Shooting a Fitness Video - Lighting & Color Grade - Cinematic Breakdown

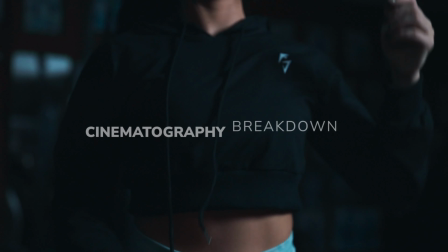(0:00)
Hey guys, today I'll be sharing a detailed breakdown of the cinematography and color grading of this fitness spec commercial. This is a passion project that I shot with Maya Kiana and the Hawaii clothing brand Fitness Serve Daily. This video will cover 3 parts: the lighting, color grading, and the concept. Feel free to skip ahead to different chapters that will interest you or continue watching the whole thing. As a disclaimer, I am not a professional colorist or a big production set DP, but I am a freelance cinematographer and videographer. This is one of my own passion projects that was zero budget and shot solo without a crew.
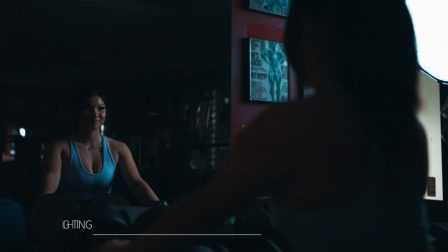(0:35)
Lighting. So I shot this project in January 2022 when I was just getting started in cinematography.
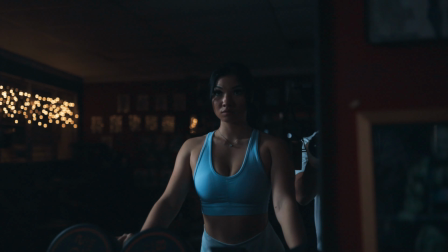(0:41)
I had bought my first key light, which is the non-light Forza 60B, the one I'm using right now.
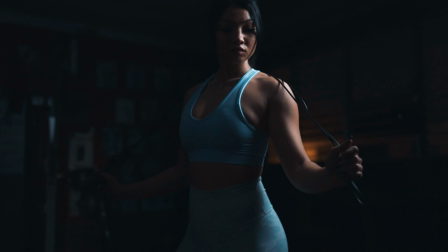(0:47)
And it's a nice powerful light. However, it doesn't have the control of the white balance.
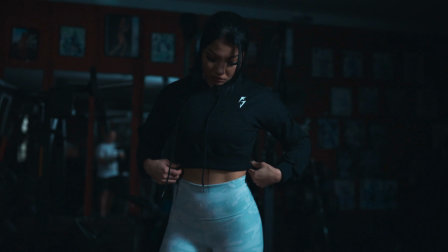(0:52)
So daylight temperature was all I had to work with in regards to the color of the light. I had the softbox which came with it, which was very portable to carry by myself, and a light stand.
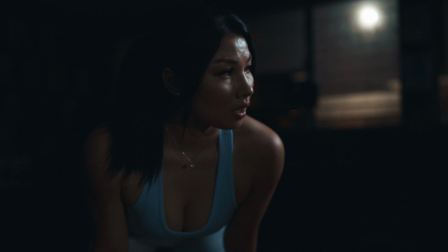(1:02)
That was pretty much it as far as lighting. So the shot of Maya catching her breath, I had the key light coming in from the top at a 45-degree angle. I wanted the scene to look dark and moody, so only one side of her face was well lit.
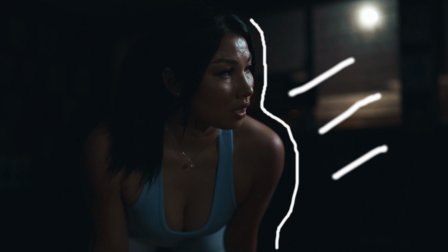(1:15)
I didn't have any other diffusers to wrap the light around her face or lights to create an edge light, but the image turned out pretty good still. It looked natural because the light was positioned on the side of the windows, which was a practical source of light. One tip that really elevates cinematography is the use of practical lights, such as the window, to motivate the key light coming in.
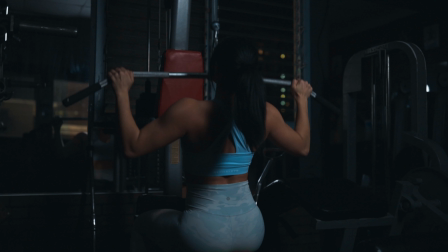(1:35)
Here's another example of how I used the key light in this shot. I wanted the audience's eyes to be centered on Maya as she's doing the pull down exercise. If you notice the composition of the shot, she's centered right where the light is supposed to hit. The rest of the background was dark to cut out distractions, and this shot came out quite nice.
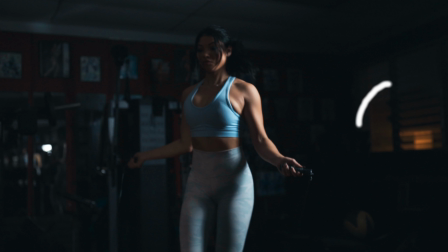(1:52)
This shot I wanted to talk about because I was actually pretty fortunate that the light coming from the windows was warm, which brings contrast to the bluer shadows. But what I really like here is how I've positioned the key light at an angle from Maya as she's jump roping, so it looks like the light is coming in from the window. Good cinematography is about not making your lighting look noticeable or too sourcey.
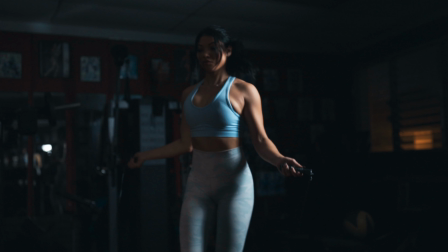(2:12)
I also like to play with the shadows here, as it kind of adds more mystery to what's going on. Color grading.
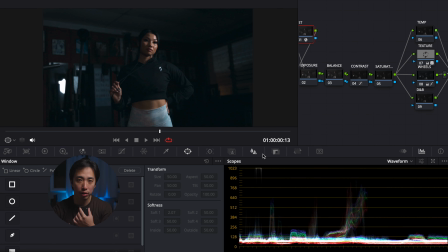(2:17)
Alright, so we're going to head into Davinci Resolve. As I open up the color tab here, don't be scared of this complicated node tree that I have. I just want to show basically how I color graded this. This was shot in Canon log,
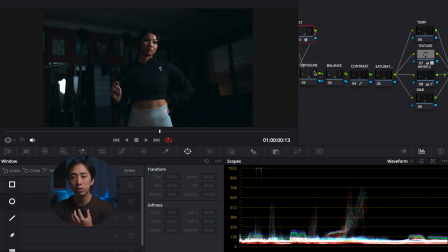(2:30)
which means that the colors from the camera will look gray and flat in order to preserve the highlights and shadows to get the most dynamic range.
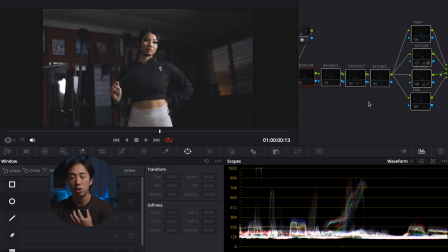(2:38)
With log profiles, you're able to control the saturation and contrast in editing, which I'm about to show you.
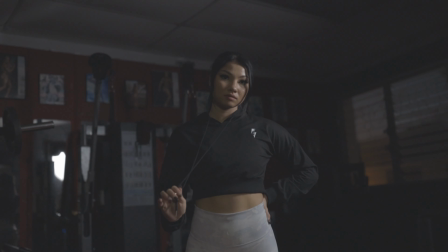(2:45)
Real quick, this is what it looks like without converting log into Rec 709.
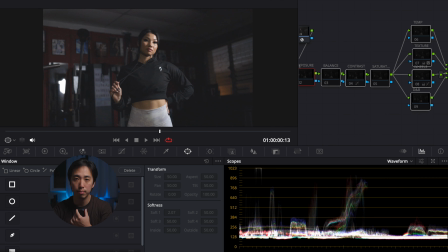(2:49)
For those of you that don't know what Rec 709 is, it's the color space that most broadcasts and TVs show that matches natural color.
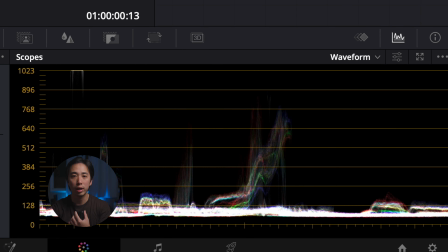(2:57)
There's a lot of darks and shadows in this shot, so the waveform graph that you see here is going to be closer at the bottom.
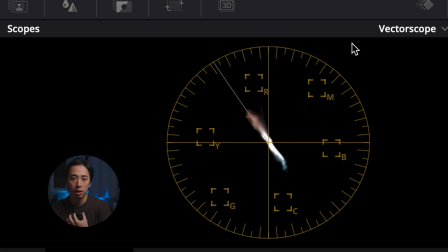(3:04)
The main important thing is that the skin tones are properly exposed. I've also used vector scopes to determine if the skin tones were accurate.
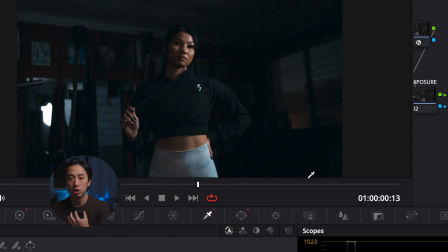(3:11)
And I use a qualifier and a mask to make sure whatever I changed for the midtones or gamma didn't affect her skin.
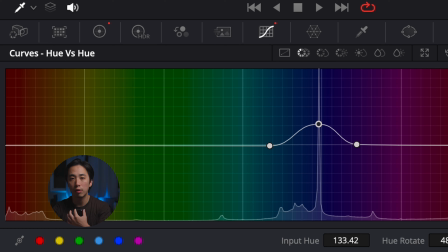(3:18)
For the creative look of this, I chose to do an orange and teal color grade, which involves me pushing the teal colors to the shadows and making my skin tones look warmer.
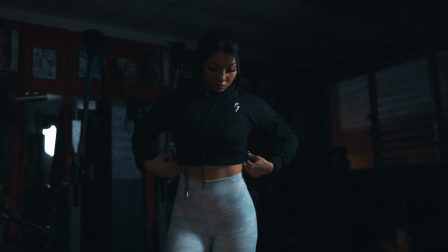(3:27)
Lastly, I'll talk about the concept in general. I remember reaching out to Maya for the first time on Instagram because I've always wanted to shoot with her while she was in Hawaii.
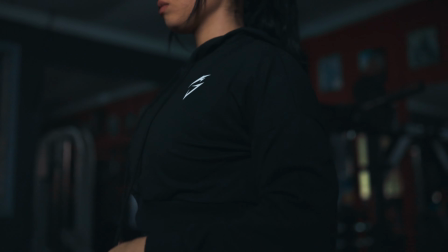(3:35)
I was pretty happy when she agreed to do the gym fitness shoot, and she even knew someone who will let us borrow a private space. Beforehand, I did not location scout, so coming into this, I didn't know what to expect.
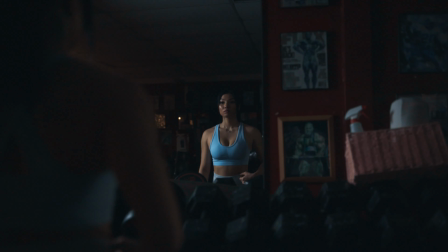(3:46)
But shooting closer to the night was a good call because I wanted to have better control of lighting, especially with only one key light.
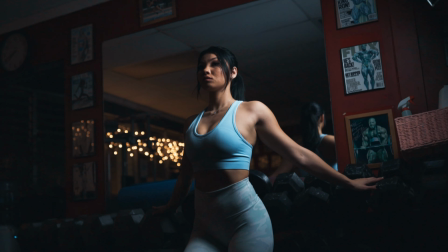(3:54)
I planned my shots beforehand and used the camera that I had at the time,
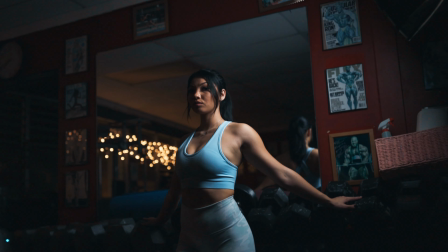(3:58)
which was the Canon EOS R. I used a 35mm f1.4 lens, which does an amazing job in low light, and I was shooting handheld the whole time.